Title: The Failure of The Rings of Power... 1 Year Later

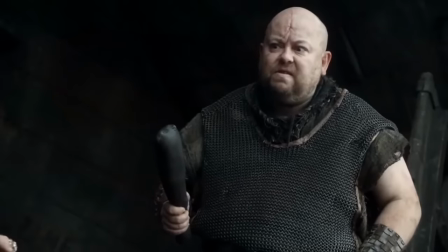8:18 So why does it work with Game of Thrones and not the Rings of Power? The biggest difference between the two is direction.
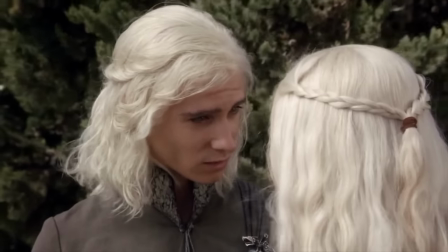8:23 In Game of Thrones, when we jump stories to Daenerys and Viserys, right from the start, we understand the purpose of this storyline.
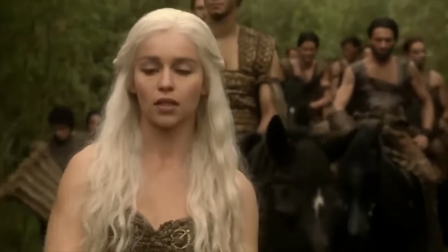8:30 The Targaryens were once the royal family, they were overthrown, and now they are trying to get the Iron Throne back.
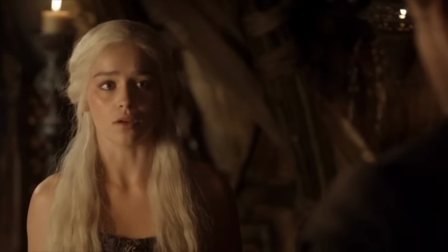8:35 Understanding the purpose of a side story is so crucial to keeping the audience invested.
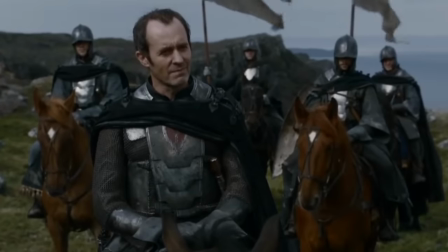8:40 In Season 2, a new side story is introduced following Stannis.
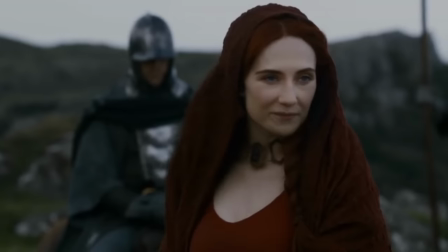8:44 Right from the start, we know that Stannis is amassing an army to take the Iron Throne, so the storyline has direction.
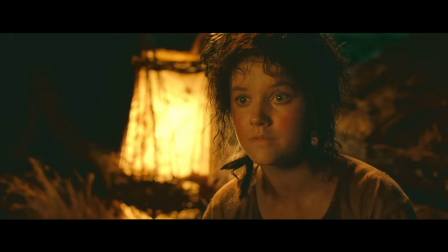8:51 If we look at the Rings of Power, more specifically with the Harfoot storyline,
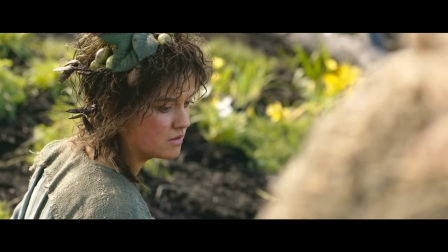8:55 after the entire season, we still don't really know the purpose of this storyline.
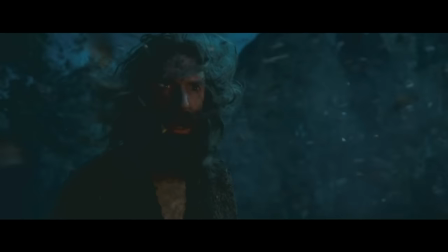9:00 Yeah, a wizard shows up, but all we can say for now is that we assume the wizard will somehow factor into the fight against Sauron.
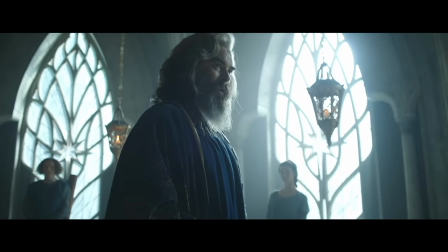9:07 But that is literally the case with any side story.
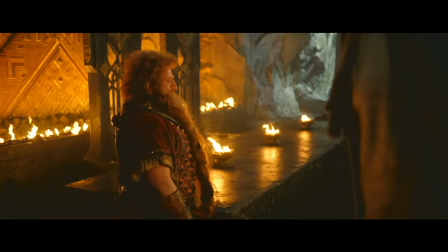9:10 If the side story exists, then it has to eventually tie into the main story at some point by definition.
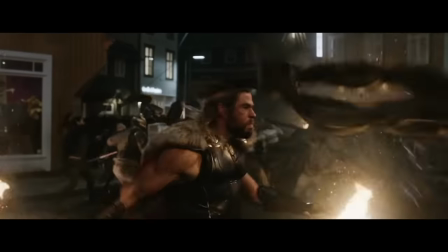9:17 If it doesn't, then you're just wasting the audience's time. With the MCU, every time a new movie comes out that follows a new character,
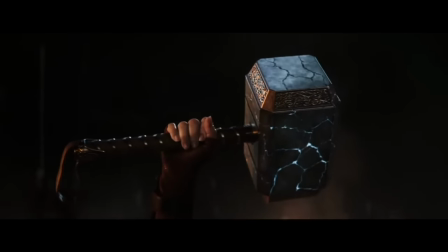9:24 yeah, it's telling its own story, but we also assume it will somehow factor into the Avengers films at some point.
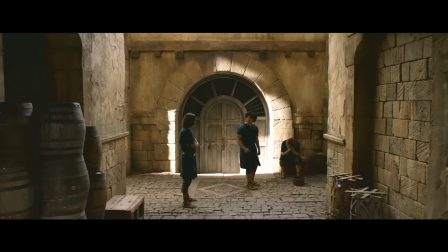9:30 This is what we call direction. If the audience is watching a side story and they are left to wonder how this is going to tie into everything, then they will lose interest.
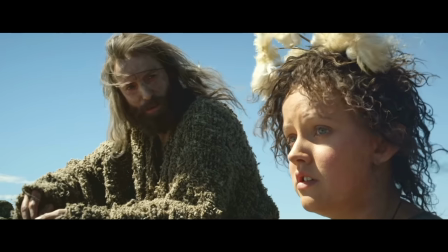9:39 The biggest reason most people dislike the Harfoot storyline is because the other three storylines are related in some way, but the Harfoot story is not.
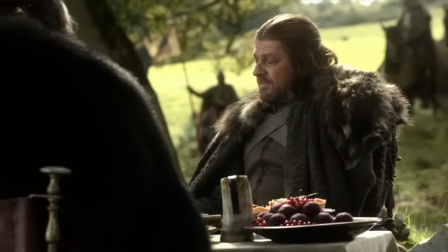9:47 Going back to Daenerys' story, it also doesn't hurt that the main story with Ned Stark references the side story on multiple occasions. Every few episodes they are updated on what's going on with the Targaryens, and a major rift between Robert and Ned has to do with how they plan on handling Daenerys.
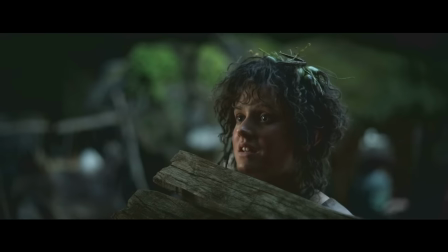10:02 So in The Rings of Power, if you were to remove the Harfoot storyline entirely,
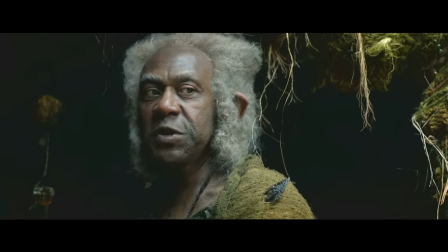10:06 absolutely nothing would be affected in the rest of the stories, except for, I guess, seeing a meteor falling from the sky.
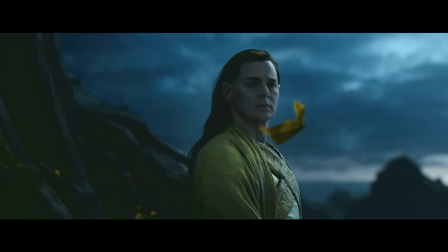10:13 Now of course it is easy for me to critique this show. Anyone on YouTube can do that.
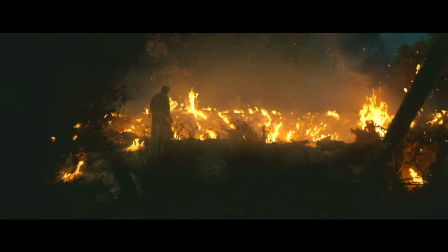10:17 So what I'd like to do now is not really do a rewrite, but a rework of the series.
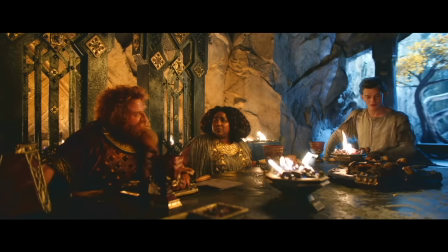10:22 Again, I have many issues with a lot of the characters' stories, and I will get to that, but for the purposes of this section,
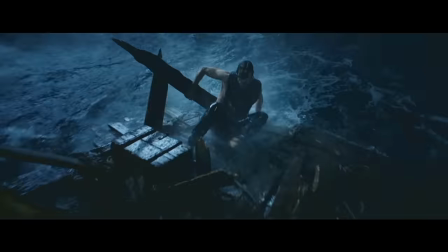10:29 I'm going to keep the story mostly the same, but just shift things around to improve the pacing.
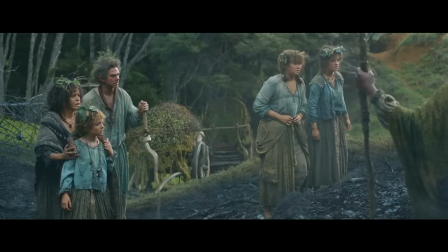10:34 First, I'm going to explain how I'd personally fix the Harfoots storyline, then I'll explain how to fix the rest of the series.
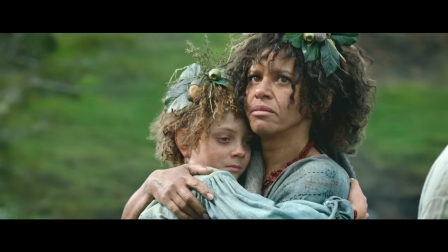10:40 So what would I do with the Harfoots? I would completely cut them out from the entire season.
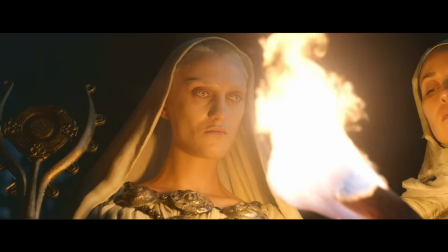10:45 As I stated earlier, nothing happens there that affects the rest of the show, so it is not necessary.
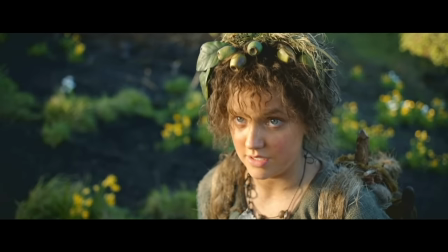10:50 But Goldman, Nori, and the Wizard are clearly going to affect the story in later seasons. This is true.
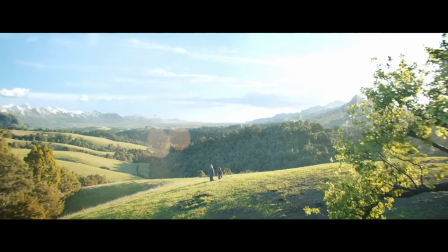10:56 I strongly assume that the Wizard will meet Galadriel and Elrond and maybe even Sauron at some point,
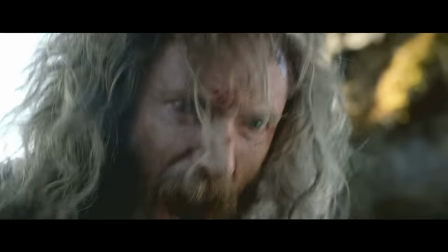11:02 so even though I am going to remove the Harfoot story from the season, I'm not going to cut it out of the show entirely.
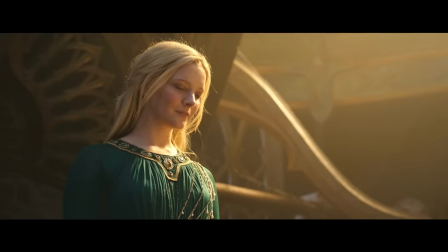11:07 Say in their future second season, Nori and the Wizard will meet Galadriel.
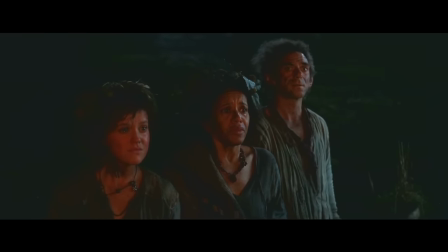11:11 What I would do is begin season 2 with one or two episodes telling the entire Nori and Wizard story.
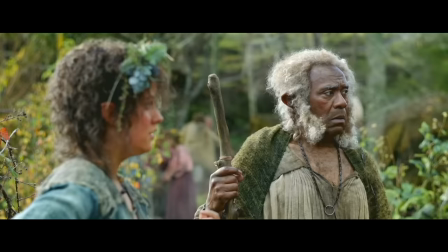11:16 This storyline as it is was dragged out far longer than it needed to be.
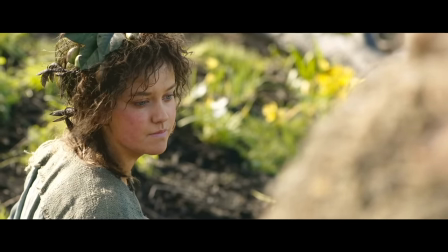11:20 You cannot convince me that this story cannot be effectively told in around 75 minutes, which is the upper end of a single episode in this series.
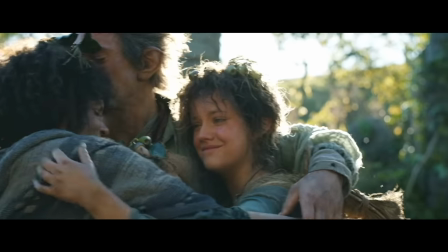11:28 So say Season 2, Episode 1 tells the entire Harfoot story, and then Season 2, Episode 2 cuts back to Galadriel.
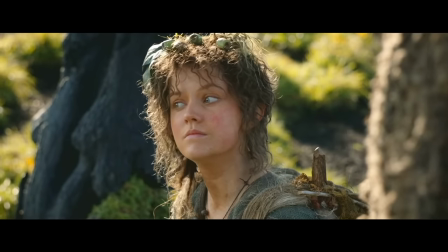11:35 If they meet in Season 2, Episode 3, then the pacing is far better than it would have been with the current Rings of Power.
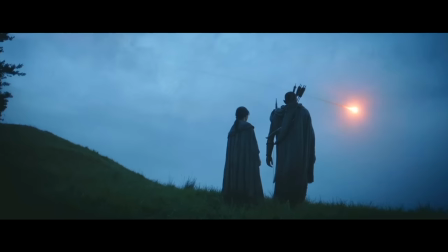11:41 And you know what? You can still leave the shots of the meteor from the perspective of everyone else in Season 1.
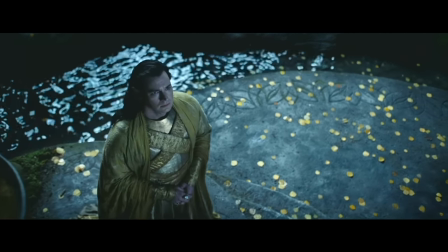11:46 This way it leaves an aura of mystery that could keep the audience invested throughout season 1. Maybe even finish the season off with a glimpse of the wizard to tease the second season.
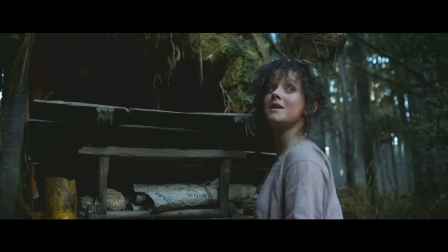11:55 So that is how I would change the Harfoot storyline. If it doesn't affect anything in season 1, then it doesn't need to be in the season.
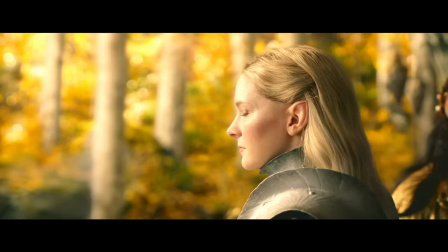12:01 Now what about the rest of the show? Well, here is how I would change things. I would begin the first few episodes by only following Galadriel and Elrond.
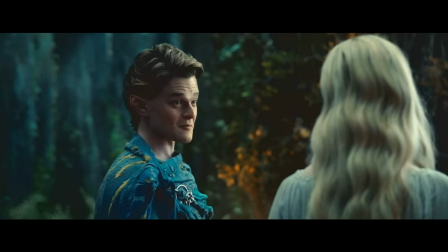12:09 So instead of following four storylines, the audience is only following two.
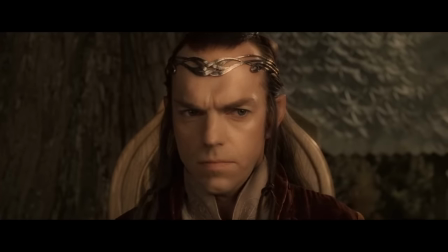12:13 And since Galadriel and Elrond are both characters from the Lord of the Rings movies, the audience is already familiar with them and thus a bit more invested.
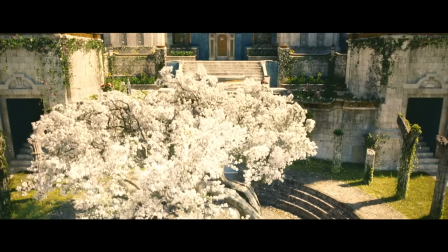12:21 For the first three or four episodes, I would only focus on the Numenor and Khazad-Dum stories.